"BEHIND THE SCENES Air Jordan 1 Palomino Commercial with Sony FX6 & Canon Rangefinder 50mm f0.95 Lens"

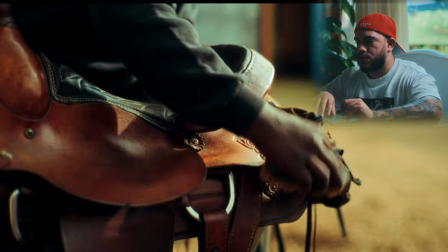Shout out to the clouds being my key grip. and then we transition to where he's just bringing his horse down to where he's gonna tie him up
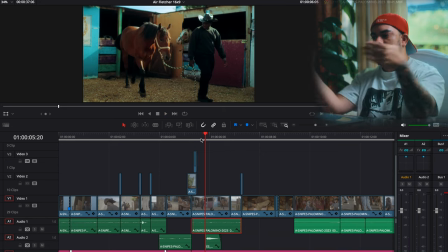and put the saddle on him and i just found a really nice way to frame uh the stables where i'm using the leading line of the corner just shooting to the corner and i was also able to just place them a little bit so you can see the other horse in the background so i just
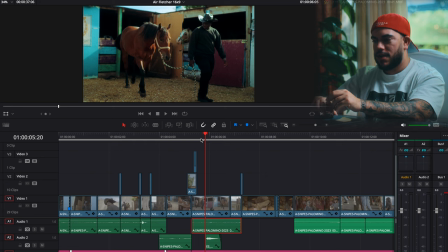gave a little bit of extra emphasis and um interest on just the fact that we're at a stable there's other horses it's not just like some one-off random video that we're making like this is a real place in a real environment and and even like having
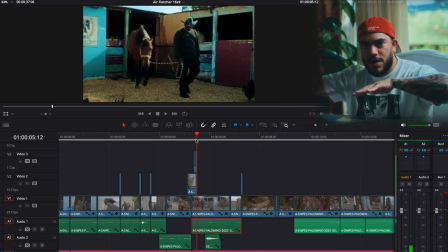the the chickens framed all the way at the bottom just like moving away when the horse walks through it just adds a little bit more extra interest so scene
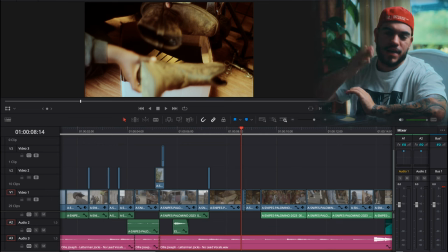two we actually introduced the air jordan one palominos again this is not a cowboy commercial it's not a stable farm commercial this is an air jordan commercial so we knew instinctively we could let the viewers understand that you know he's gonna take he's gonna prep his horse he's put the saddle on and
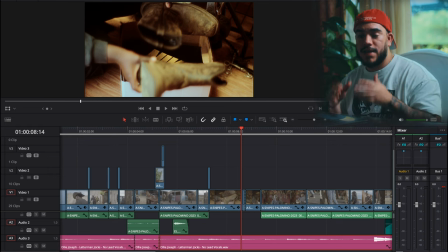as a cowboy he's gonna put cowboy boots on but before he does that as you can see in this raw clip me and seven the photographer we instinctively came up with on the spot how to introduce the sneaker box a little bit more creatively than we had previously planned so i'll let that
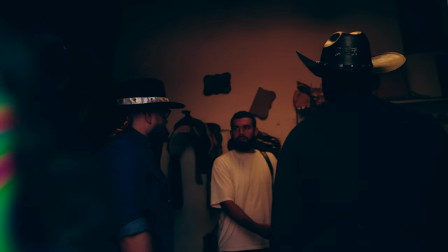raw clip play under the cowboy boots the sneakers would be there or the box of the sneakers would be there yeah either or we could put them on top of the box
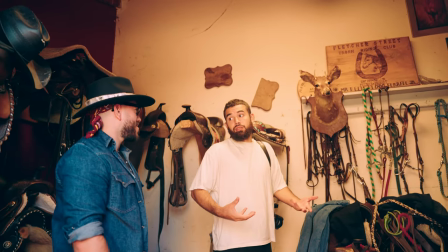and then he sees the box opens it up yeah grab the sneakers like oh yeah that's perfect You're thinking on the
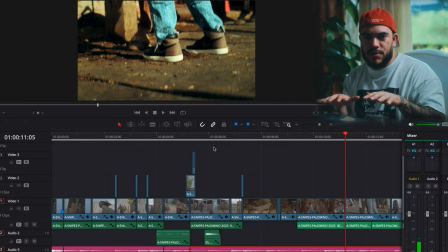spot.
So again, he grabs this box that has his cowboy boots He wraps his cowboy boots and reveals that there's a brand
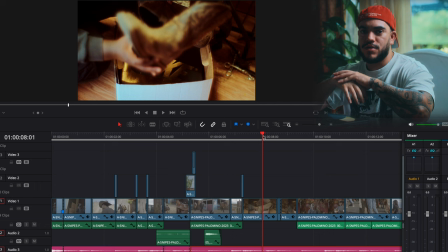new Air Jordan box right there that he hadn't seen before so he opens it up he grabs Air Jordan 1 Palomino's and
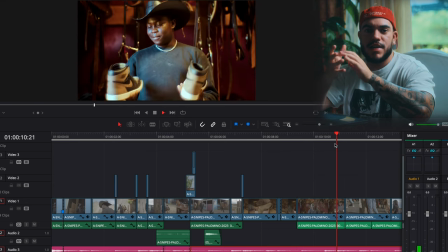He has the biggest smile on his face. He's a kid. I think it just played a little bit to that factor of
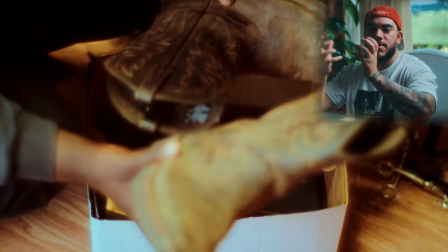Just excitement the fact that he has his fresh pair of Jordans and he's gonna be able to use to ride his horse
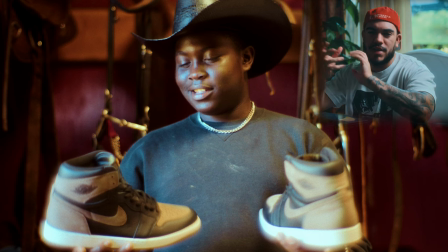instead of the cowboy boots So I thought it was like a nice play on that the location we use
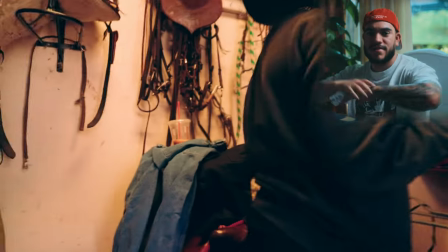quite simply It was just a storage room that they store all their saddles as cowboys and they have rope and they have other accessories They usually take care
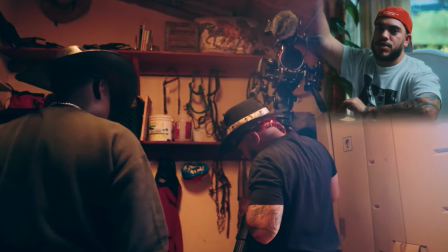of or ride the horse so the light all we had was just simply a top LED light at the top of the storage room that
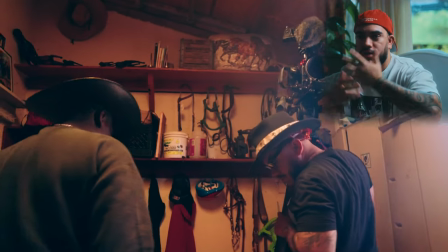just Really just created a soft lighting in our best favorite just how the lighting was set up in that room It's nothing that we planned for that.
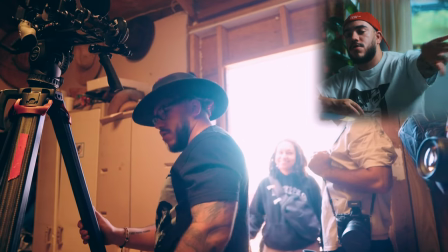We we could have done more to do I just opened up the door for the storage room to let ambient light in from the outside
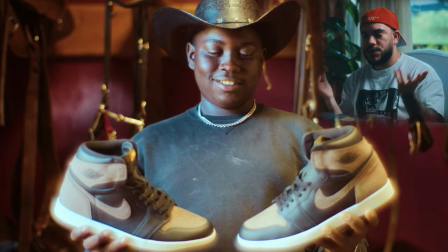and then we cut to this other angle where he actually grabs the air drawers and you can see I placed him to the side of the room where
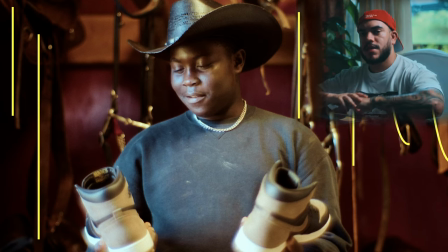you can see the saddles just hanging behind it I just thought it looked like a really dope frame and with the light of the door coming in
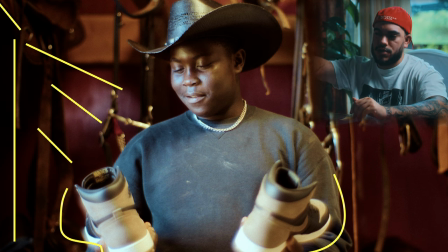from the outside it just was able to wrap completely on the air drawers and so the air drawers again the emphasis I needed them to be lit they can't look dark they can't look dirty and just like just some random sneakers that they grabbed from some box like
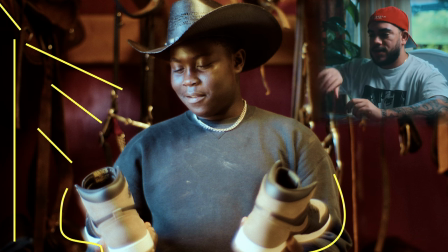they had to look like fresh pair jordans and so the lighting has to be really important when you reveal the sneakers what's the first thing you do after you get a
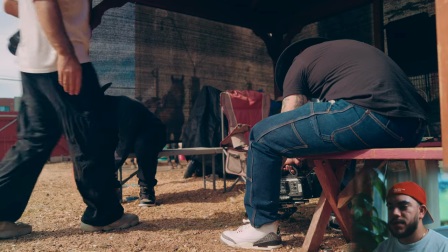fresh pair jordans well you want to put them on and you want to lace them up so we went outside and i didn't want to backlight the
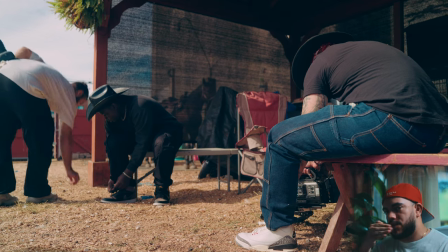sneakers completely of him tying them up because i still wanted to see a little bit of detail on the other side of the sneaker where the
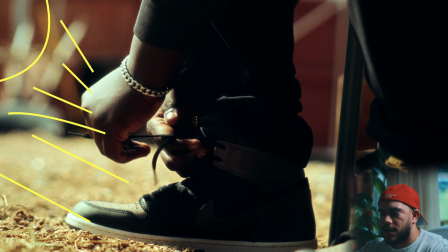camera would be facing so i just had it a little bit more frontal um so you can still get a little bit that backlight look but still get some light wrapping on the other side of the sneakers and definitely one of the lights have just hit perfectly on that Nike Air logo right
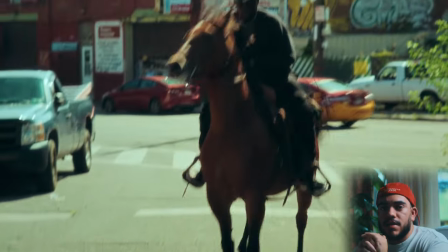there where he has um he's tying them up and then the last scene the end of the video is him riding his horse with the Air Jordan
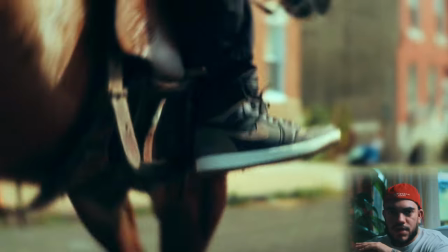1 Palomino's instead of using cowboy boots so this is a really unique way to just show off uh the sneakers um being used in a completely
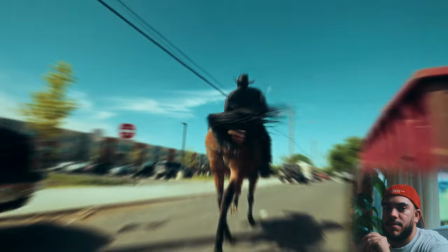different manner that you would ever think of using Air Jordans but given the fact of the name Palomino I thought it was just great way to introduce and just highlight that name and just think more creatively outside of the box and just push the boundaries as much as I can creatively. Hope you enjoyed this little breakdown. It was short and sweet because it is a short commercial. And again, there was not much that I can't break down because it was a small team. It was basically just me and the photographer. And that's another thing.